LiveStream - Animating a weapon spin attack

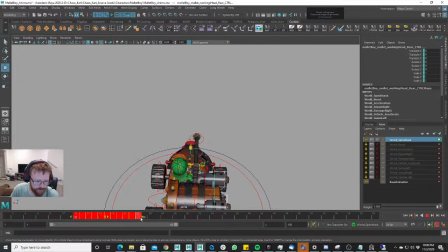Let's go ahead and get rid of those. Oh, another hotkey. Another hotkey real quick. Alt-D. Okay, Alt-D. Instead of having to go, this will be a nightmare if you have to delete keys.
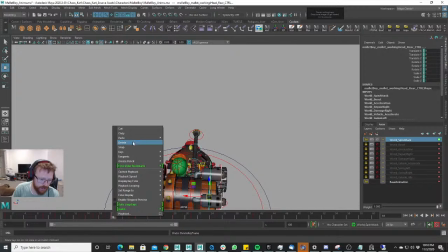Instead of going to the key and then right-clicking and then going delete, because you can't just go to the key and just press delete on your keyboard. If you do that, it'll just wipe out your entire animation. You have to right-click and delete.
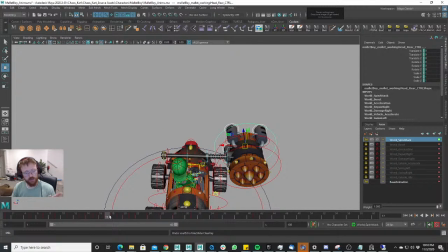I made it so I made a hotkey so I can just Alt-D, right? Alt-D, and that will just get rid of the keyframe, right? And that saves me incredible amounts of time.
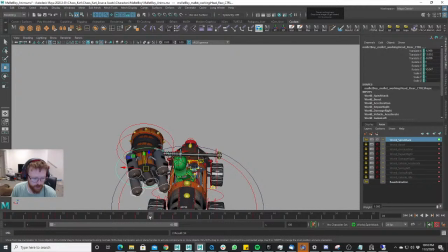So that's a good hotkey. That's a hotkey that I probably could not live without. Okay, let's see. Yeah. My assumption was right. Looks pretty sweet.
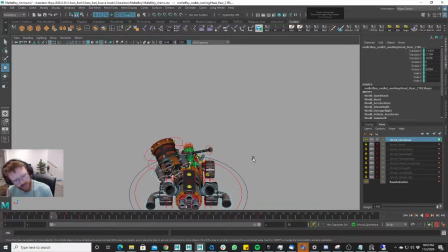We're going to have to build that out a little bit more, but for right now I wanted to see what it would look like, and it looks pretty awesome, right? It looks, at least to me, I don't know what everybody else thinks. It looks pretty awesome. Okay.
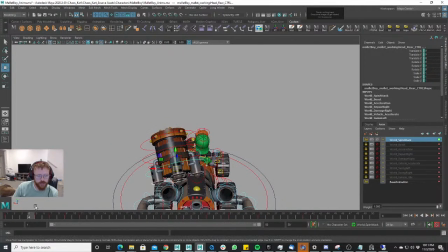So one thing I want to point out here is it's getting kind of muddy as I've put it out here. It's gotten kind of, I don't like how much of Mallet Boy I can't see, right?
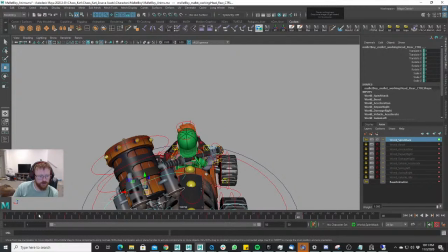And so what I'm going to do is I'm going to just,
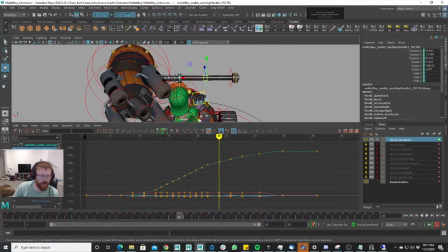since I've already blocked out my mallet animation here, I'm going to pull that farther up.
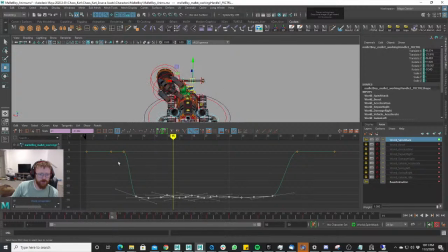And that'll actually, depending on the angle of when we finally get it in game and everything, that'll actually,
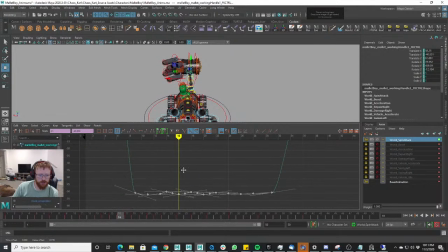determine how much of a silhouette we can have. And so we're going to raise this up even higher above his head, right?
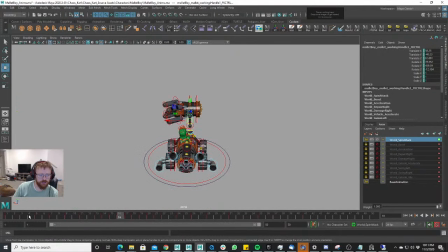And it's okay that it's that far. I mean, perspective and angle are going to cheat this animation a lot, and you still get the main idea, right?
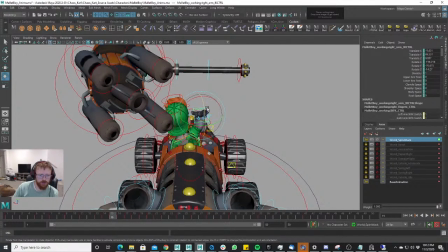And maybe with this we want to tilt his hand like this a little bit more, right?
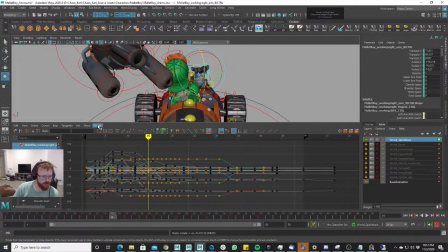I'm gonna have to go into the graph editor and do that since I already am done with blocking. Z. X. Ah!
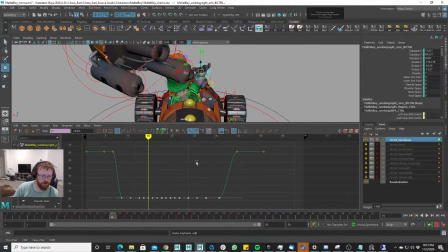Oh, little bugger. Okay, we're just gonna have to do that and then adjust all the rotation values manually, which is fine. It's not hard. Just gotta go in, change them. Super easy, super quick.
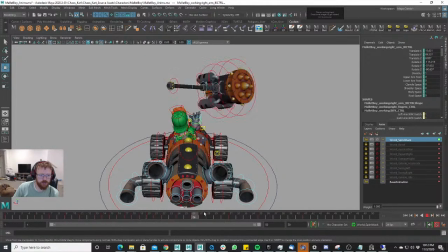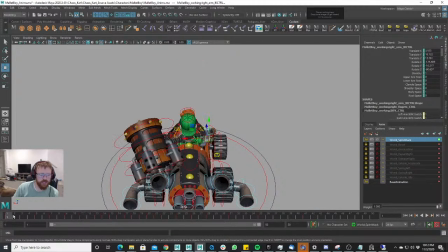But as you can see with that, I've already given his arm and his hand a better silhouette, right?
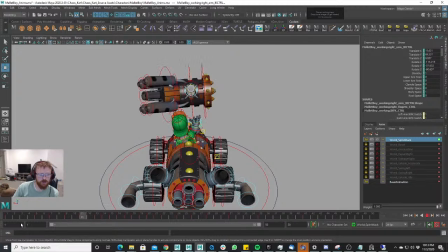The mallet's no longer overshadowing that, and you'll also notice that my mallet is kind of tilted in the wrong direction.
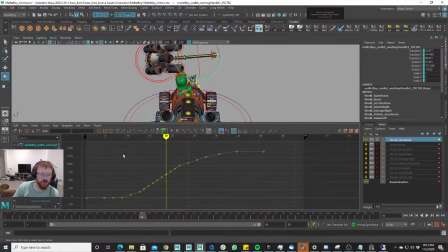That's fine. Also, we can go in and we can just make the adjustment here as a whole. Oops. Let's see. Yeah, okay. Do this here like this.
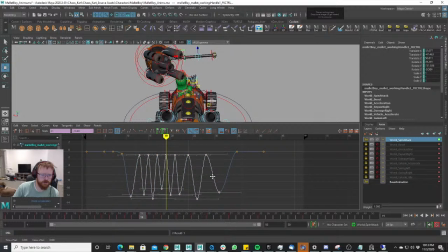Then grab the Z and do that. Straighten this out. Right, we're trying to straighten this out. Oh, boy, oh, what am I doing?
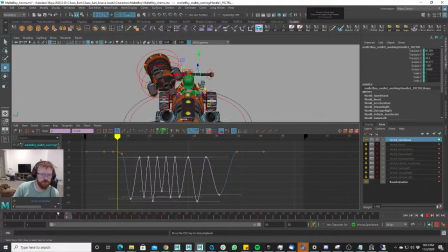Okay, instead of on the mallet, and see, this is a lot of experimenting, like I've stated in previous animation tutorials that I've done.
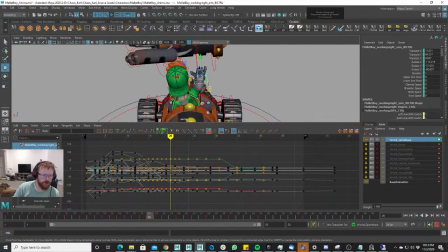It's just a lot of experimenting because sometimes a graph editor.
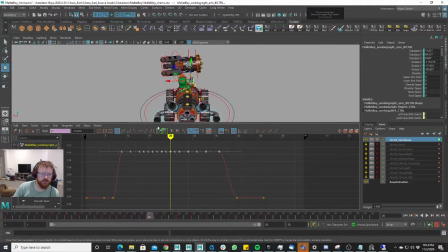Okay, yeah, we just got to adjust his hand here.
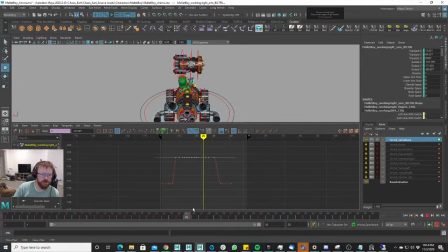This. Okay, there we go. Now it's not tilted. And then we can grab this here. What's this little? What's this do? Okay, that's nothing.
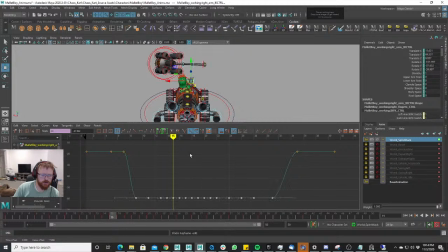I'm gonna adjust that like that. Just a little bit.
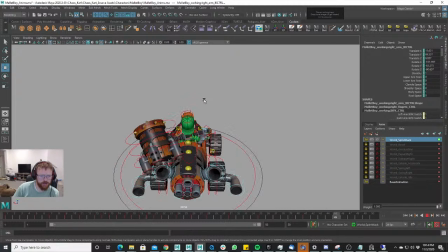Okay, back on track here. Back on track. Yeah.
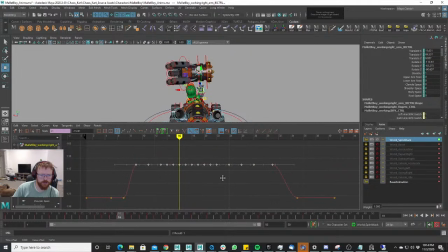Just that. Just a little bit more to the other side. It's so noodly.
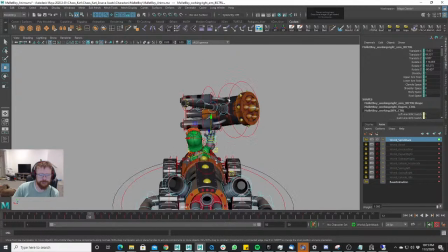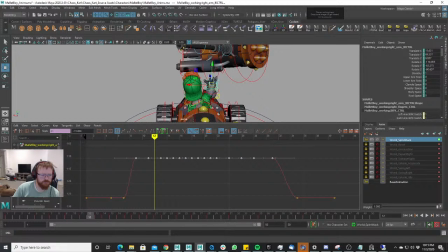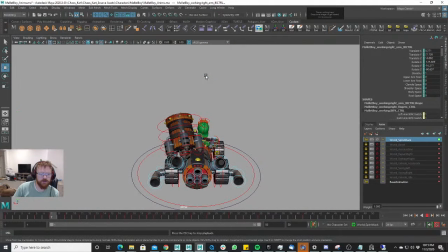Okay, so that is spinning above his head, and I might change that a little bit later. Spinning above his head now, and we've got a clear silhouette of his hand the whole time, right?
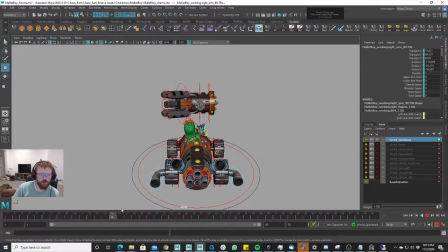The mallet isn't you know, going over him, isn't making this muddy at all.
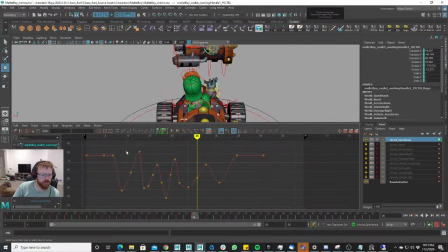And maybe I want to actually pull this over as well, over here like this, so we can get a better silhouette of his head as well, right?
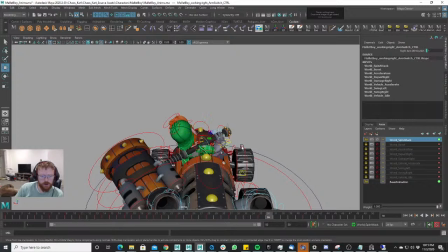Okay. So now I want to work in this hand, okay? I want to work in this hand.
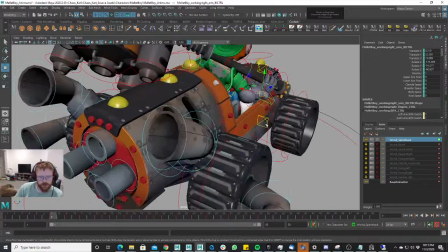He throws it up, right? We want to, well, first of all, let's go ahead and ease that in here, like this.
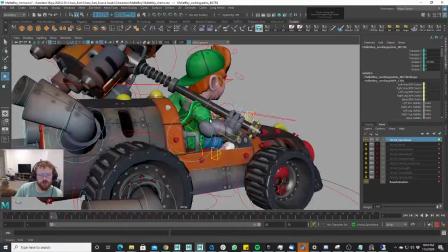Ease that in like that. Oops. Grab the wrong control.
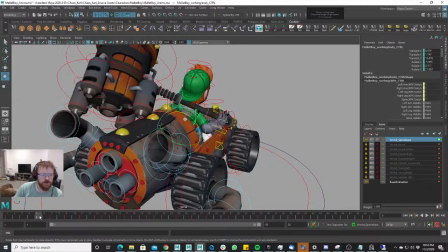Ease that in. Right. And then he throws it.
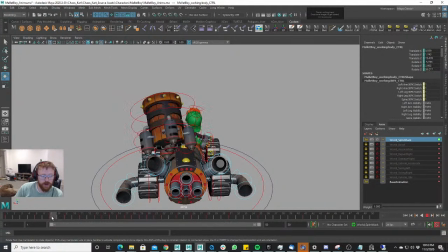So when he throws it, he needs to have follow through, right? Right now, he just kind of stops.
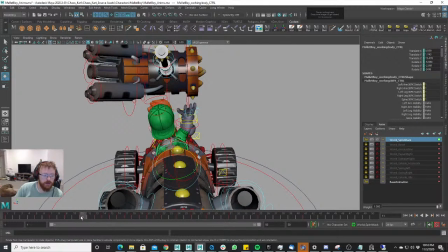He doesn't go anywhere, right? His hand, his body, it doesn't really go anywhere. And so because that mallet is so heavy, even though he's not contacting the mallet,
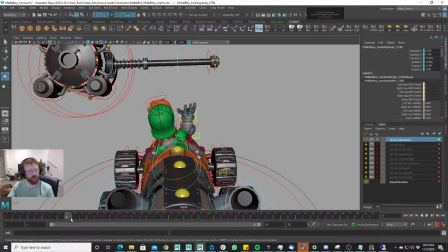even though he doesn't always have contact with the mallet, he doesn't have contacting the mallet at all in this animation. He's putting it up in the air and it's kind of spinning. We still want to build out the physics of that mallet being super heavy, and so we want his hand to kind of be doing this kind of a thing, right, and his body kind of reacting to that as well.
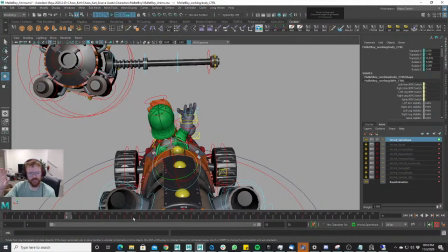And like I said, I don't want to build that in blocking because I just wanted to see, kind of naturally let it do its thing.
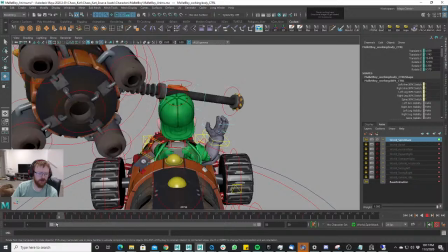And so what I'm going to do is, since this pose is really stiff here anyway, and I haven't really got any animation the arm or the hand or whatever.
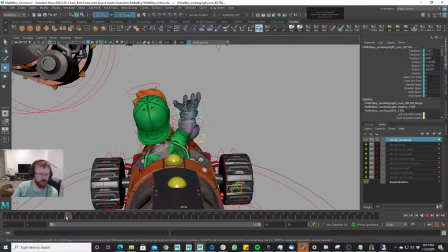Anyway, I'm going to go ahead and just have him go up in there,
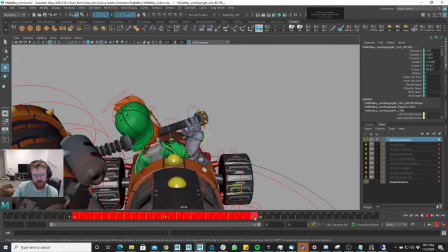and then I'm going to delete all of these all up until he changes poses and he comes back into here,
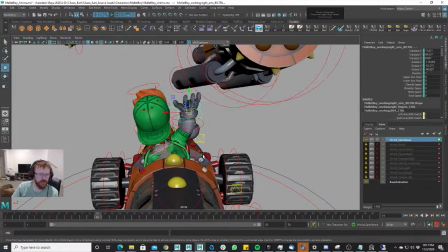right? And so then that will give us the ability to add overlap, right?
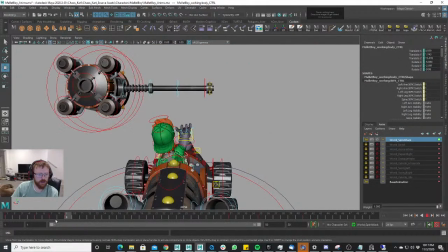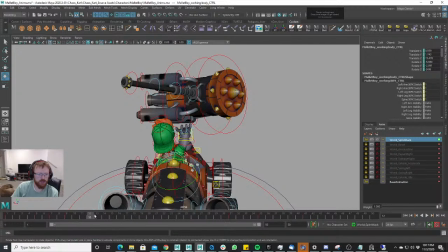And so then since now it's coming back this way, we're going to have him going back this way. Maybe that's a little drastic. Go back just a little bit.
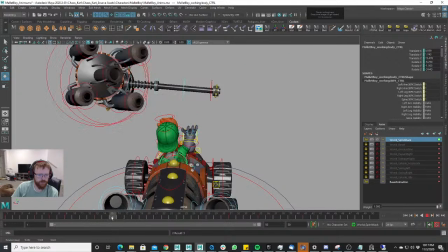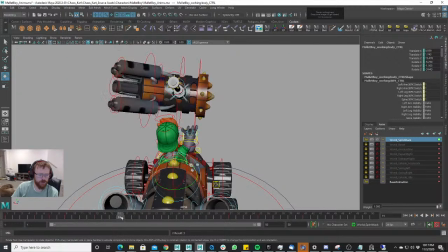And we don't want it to line up perfectly.
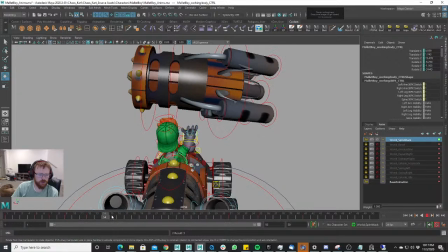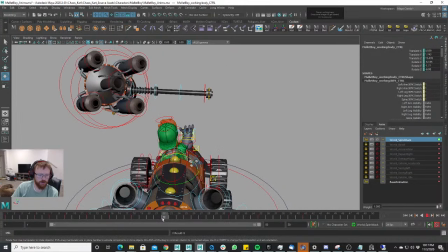And since these are all the same, going to be the same thing, we'll randomize them later. We can just build that out right now.
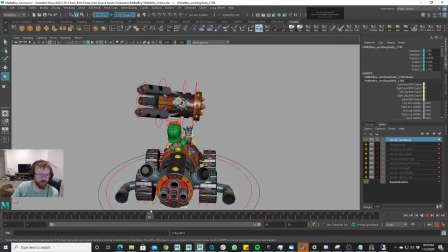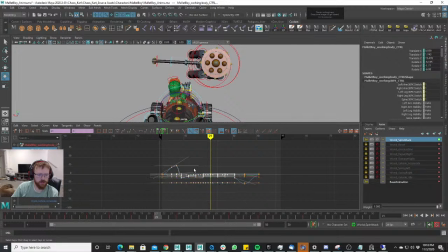Let's see here. Let's go ahead and... Did I ever change this?
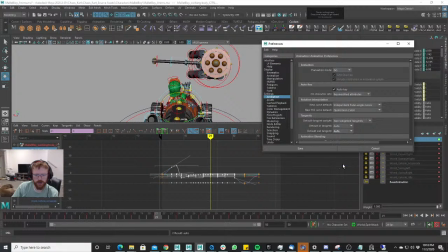I did not change this. Change this, because if you add any new keys in anywhere, it's going to...